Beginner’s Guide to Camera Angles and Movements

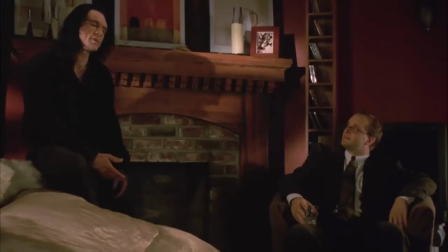(0:00)
Do you want to know how to go from shooting footage like this?
She was sitting, drinking her coffee, and she was so beautiful. And I say hi to her. That's how we met.
To shooting footage like this?
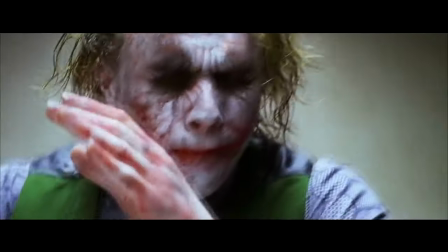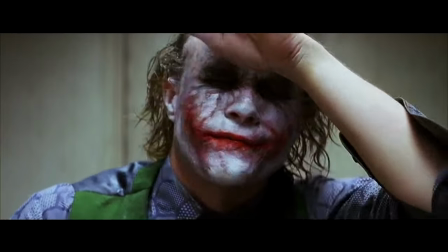(0:19) Never start with the head. The victim gets all fuzzy. He can't feel the next... See?
Well, stick around because in today's video, we're going to go over all the different types of camera angles and movements. Let's jump into it. Knowing all of the different types of camera angles and movements is crucial to be able to establish visual on-screen emotion. So without wasting any more time, let's start off with talking about all of the different ways that you can frame your subject.
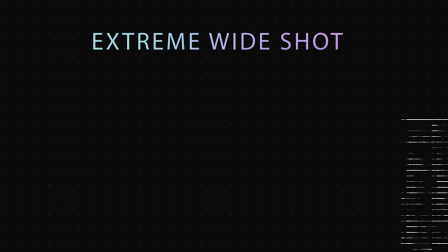(0:52)
Let's start with the extreme wide. An extreme wide shot is used to establish a grand massive scale set or environment.
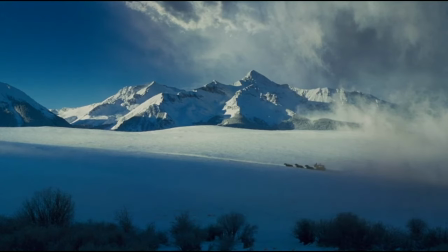(0:59)
This can also help make your subject appear small in relation to their surroundings. An extreme wide shot is a really good shot to use to show how alone your character is in their world.
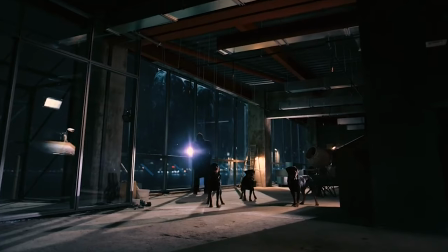(1:09)
Next up we have a wide shot. Different from an extreme wide shot, a wide shot is focused on establishing a location or relative distances within your frame.
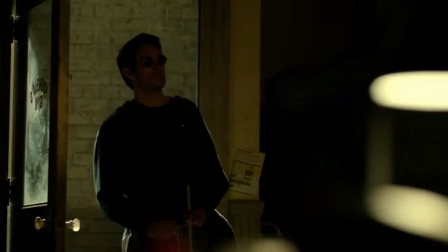(1:18)
Before entering a new location, you must first establish a wide shot.
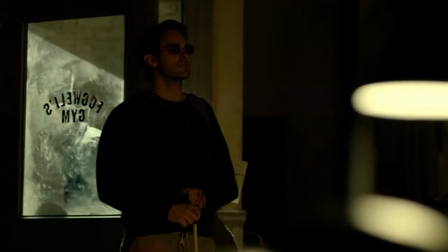(1:22)
Next time you check out a film or a TV show, pay attention. every time a character enters a room you see a wide shot of the room and the character entering a room. This helps set up your character's surroundings and their relative distances. Next up we have the cowboy shot.
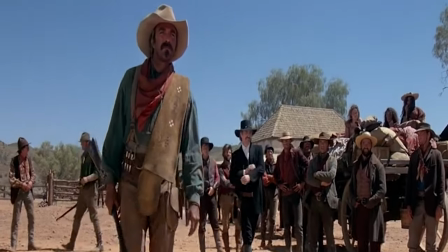(1:37)
Made famous from Western films the cowboy shot is framed from the head to below your subjects waist allowing the gun or holster on their hip to be in frame. Next up we have a medium shot. Medium shots are one of the most common angles and can be used for a variety of different reasons, from dialogue to action.
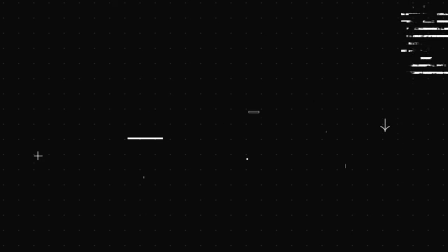(1:55)
Next up, we have a bust shot. A bust shot is framed from the subject's head to the lower chest.
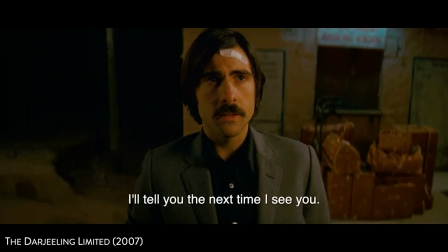(2:02)
This allows your subject to be larger in frame, demanding closer attention from the viewer, and allows your subject to convey subtle emotions.
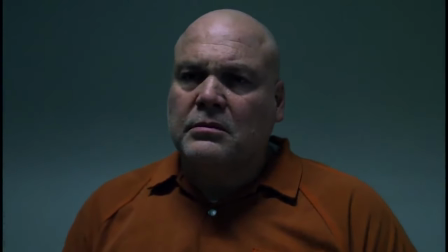(2:09)
A bust shot is a really good neutral or starting point for implementing a camera movement like a slide or a dolly,
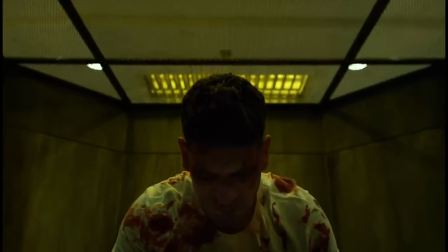(2:16)
either pushing closer to your subject or pulling away a little bit farther. which brings us to our next type of framing,
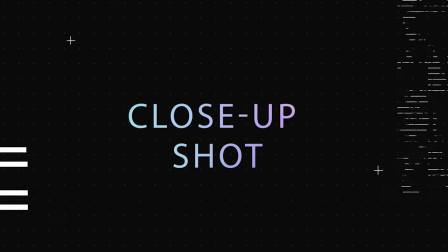(2:21)
the close-up. Close-up shots are when your subject takes up the majority of real estate within your frame.
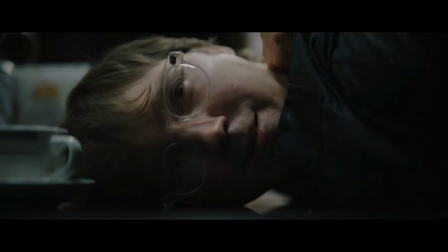(2:27)
This allows for massive emotion and intimate connection from the viewer. And then following the close-up, we have the extreme close-up.
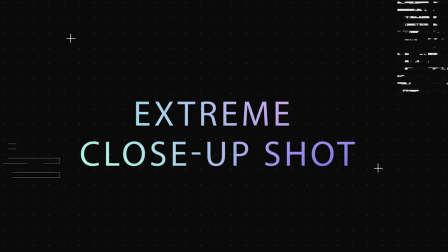(2:35)
An extreme close-up focuses on showcasing a specific detail of your subject.
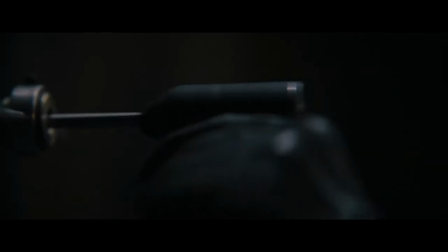(2:41)
It's important to be careful when using these because the subject you're showing in close-up detail absolutely has to be crucial and important to the story. Now that we've determined your subject's framing, we need to determine what angle to shoot at in order to capture the emotion. First up we have the straight-on or center framing. These are the most basic of camera angles, but that's not to say it's boring or ineffective.
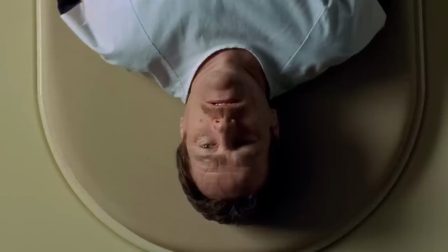(3:05)
Center framing has a very specific purpose, to isolate your character from the happenings in their surroundings.
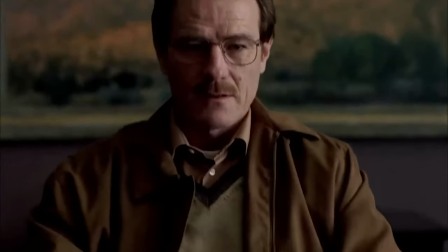(3:12)
This makes your character feel alone or in their own world. This can either have a positive or negative connotation depending on the context of the scene. The most visually pleasing way to execute these shots is with a symmetrical background.
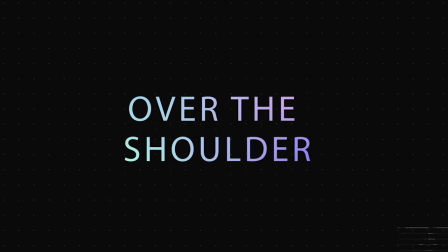(3:25)
Next up we have the over the shoulder. An over the shoulder shot is the most common angle used for dialogue scenes.
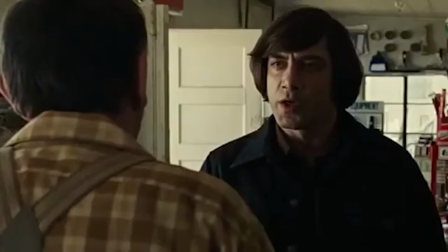(3:31)
The concept is very simple. You position your camera behind the backside of the listener subject,
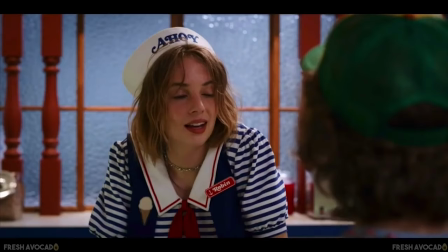(3:36)
angle the lens towards the subject delivering the lines and frame the listener's shoulder in the bottom corner of the frame.
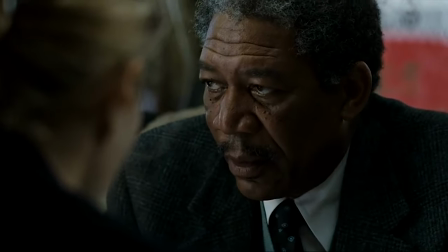(3:43)
Now, depending on what focal length your lens is, the distance between your subjects will vary.
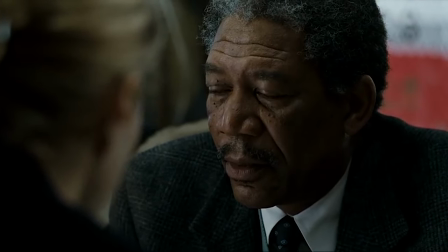(3:49)
One thing you really need to take note of when shooting an over-the-shoulder shot or really properly
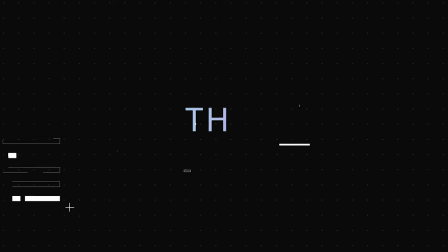(3:54)
utilizing on-set blocking is knowing the 180 degree rule.
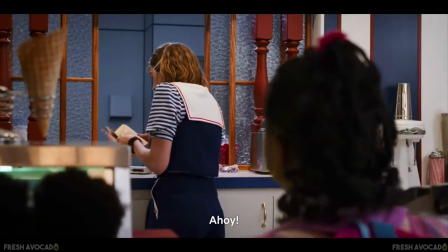(3:58)
When filming an over-the-shoulder shot or any kind of back-and-forth exchange between characters or subjects, Basically,
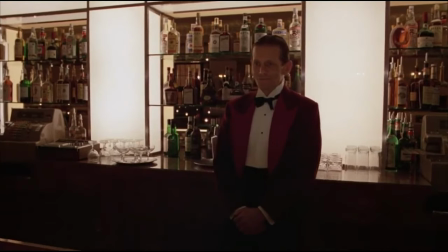(4:06)
this rule helps establish and maintain relative character positions and distances within the environment or frame.
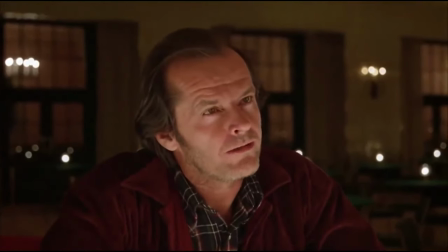(4:14)
It's very important to follow this. Essentially, you're going to want to draw a big imaginary line on the floor of your set or stage.
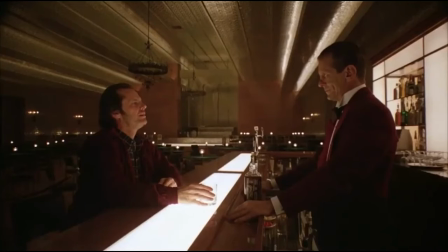(4:21)
Now take your characters or subjects, place them on the line. This next part is the most important.
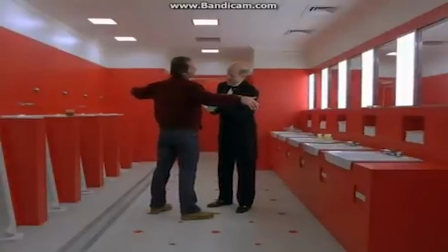(4:27)
You need to pick one side of the line to keep your camera positioned at, and you must not cross the line at all.
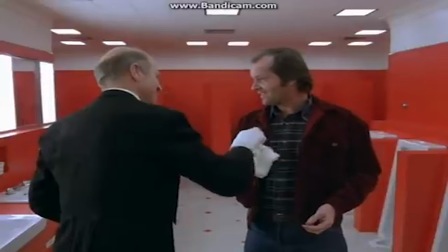(4:34)
You can move your camera as you wish on that side of the line, but you cannot cross it or it will confuse the viewer by taking them out of the scene.
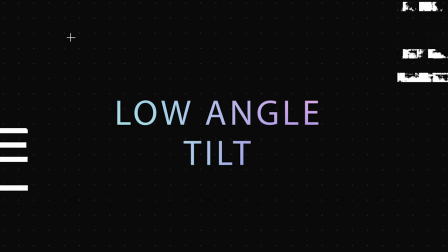(4:42)
Next up, we have the low angle tilt. A low angle tilt is pretty much what it sounds like.
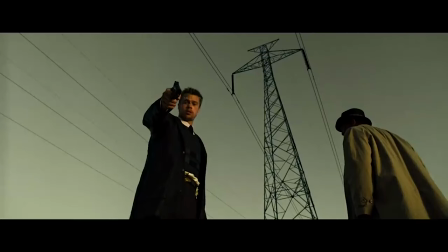(4:46)
For a low angle tilt, you're going to want to put the camera low to the ground and angle it up towards the subject.
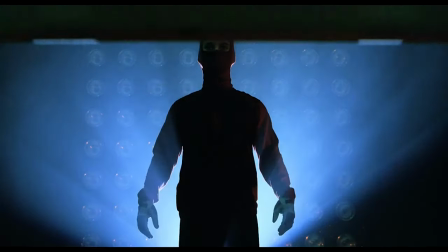(4:52)
This positions the viewer to be lower than the subject, making the subject appear powerful, confident, or heroic.
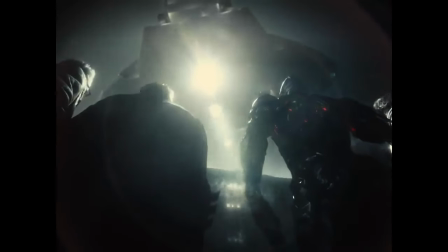(4:59)
And then contrasting the low angle tilt, we have the high angle tilt, which works in the exact opposite way. You position the camera high above the subject and angle it down towards them.
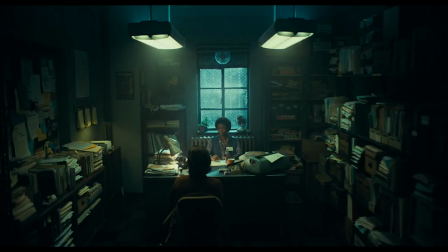(5:09)
This makes your subject appear small, cowardly, afraid, or less than.
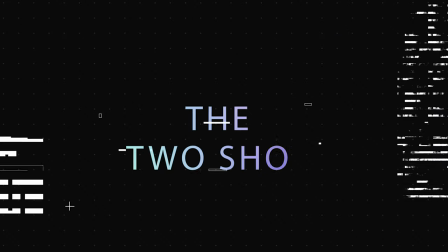(5:14)
Next up, we have the two shot. A two shot is simple.
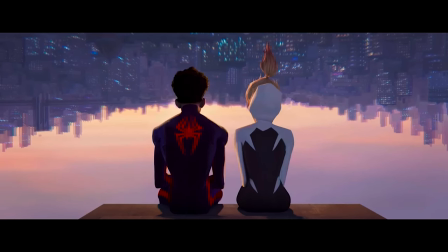(5:17)
It's when two characters or subjects are framed and in focus simultaneously, usually each placed on an upper thirds mark.
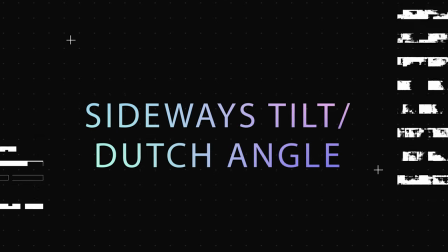(5:25)
Next up, we have the dutch angle, or the sideways tilt. A dutch angle is a really fun shot to execute as there are many different creative ways that you can do this one.
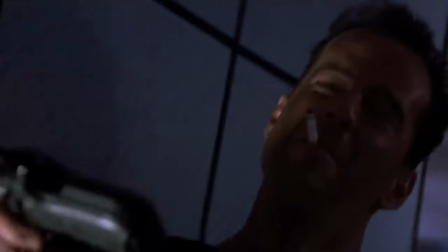(5:33)
Essentially, you just angle your camera a bit to the side. There's no particular direction necessary.
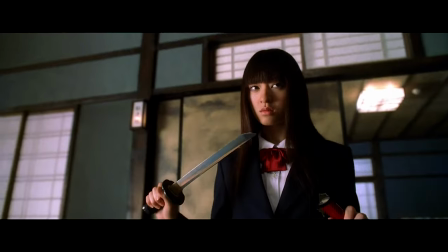(5:39)
This shot evokes a sense of danger or uneasiness, like something bad is about to happen.
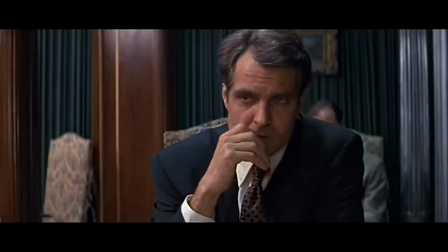(5:44)
Having the camera tilted is an uncomfortable visual for the viewer, as it should be an uncomfortable situation for your subject or character. Next up, we have the aerial shot. An aerial shot is usually filmed with either a drone or a helicopter.
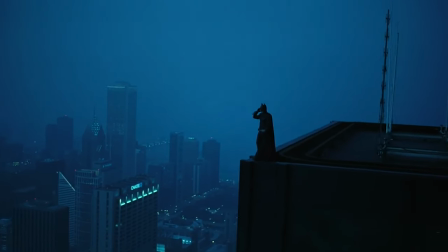(6:01)
These are usually used when establishing a larger scale location like a city. And then lastly, we have the point of view.
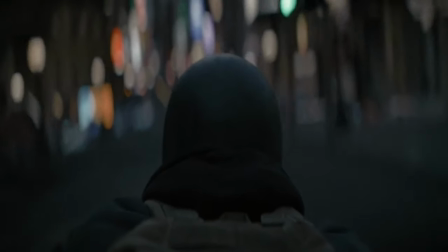(6:09)
A point of view shot is usually filmed with some kind of body rig or head rig that mounts the camera to the subject.
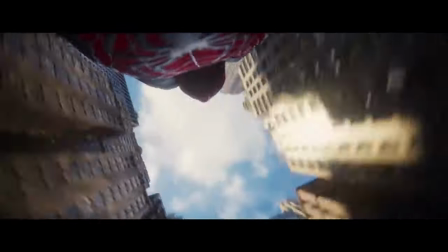(6:16)
This allows the viewer to momentarily be in the subject's shoes to see an event or scene from their perspective.
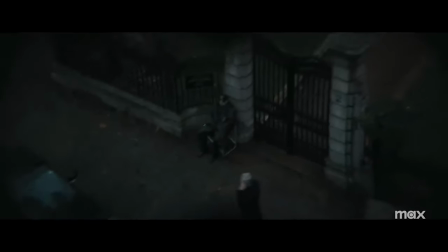(6:23)
This also allows for an alternate understanding of a scene from the perspective of another character.
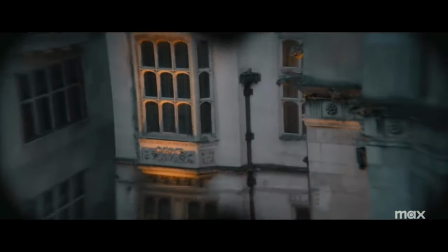(6:29)
A fun way to implement a POV shot in terms of actually using it to tell a story is you would write and shoot a scene one way. And the meaning of the scene would be one thing. And you would receive one message from the scene. And you would receive one message from the scene as a viewer. Then later in your film, you can cut back to that moment, show it from another character's perspective, and receive an entirely different message, an entirely different meaning of that scene progressing your story further and taking a different turn. So now that we have determined our subject's frame size and their placement within the frame, we need to determine how we're going to actually move the camera around them to evoke every emotion that we need to. This is also important for keeping your shots dynamic and interesting. First up, let's start with the camera pan.
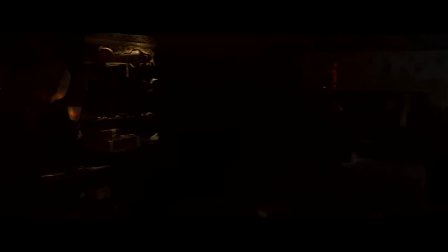(7:21)
This term is commonly misunderstood as people seem to think that panning is just moving the camera in any direction. It's not. It's actually very specific.
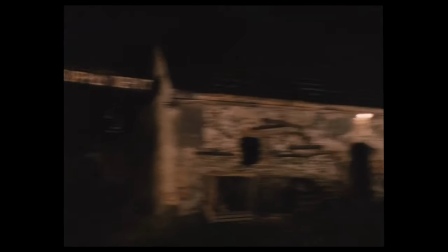(7:32)
A proper camera pan is when the camera is locked on a tripod or fixed point and moved on a horizontal axis.
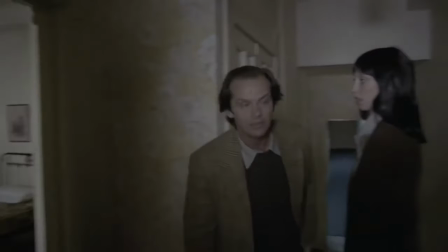(7:40)
A vertical axis is considered a tilt up or down, and physically moving the camera from the fixed point is considered a slide.
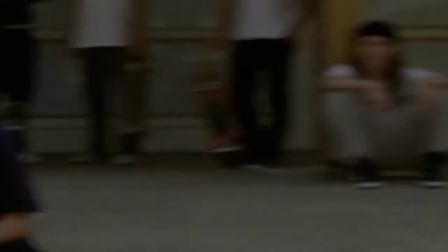(7:49)
The movement allows for a more natural shift from one subject to another without cutting or showcasing an environment.
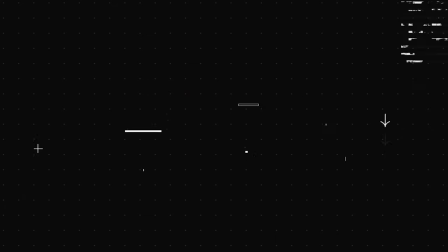(7:58)
Next up, we have the camera slide. A slide is when the camera is physically moved, either on rails, gimbal, or even handheld.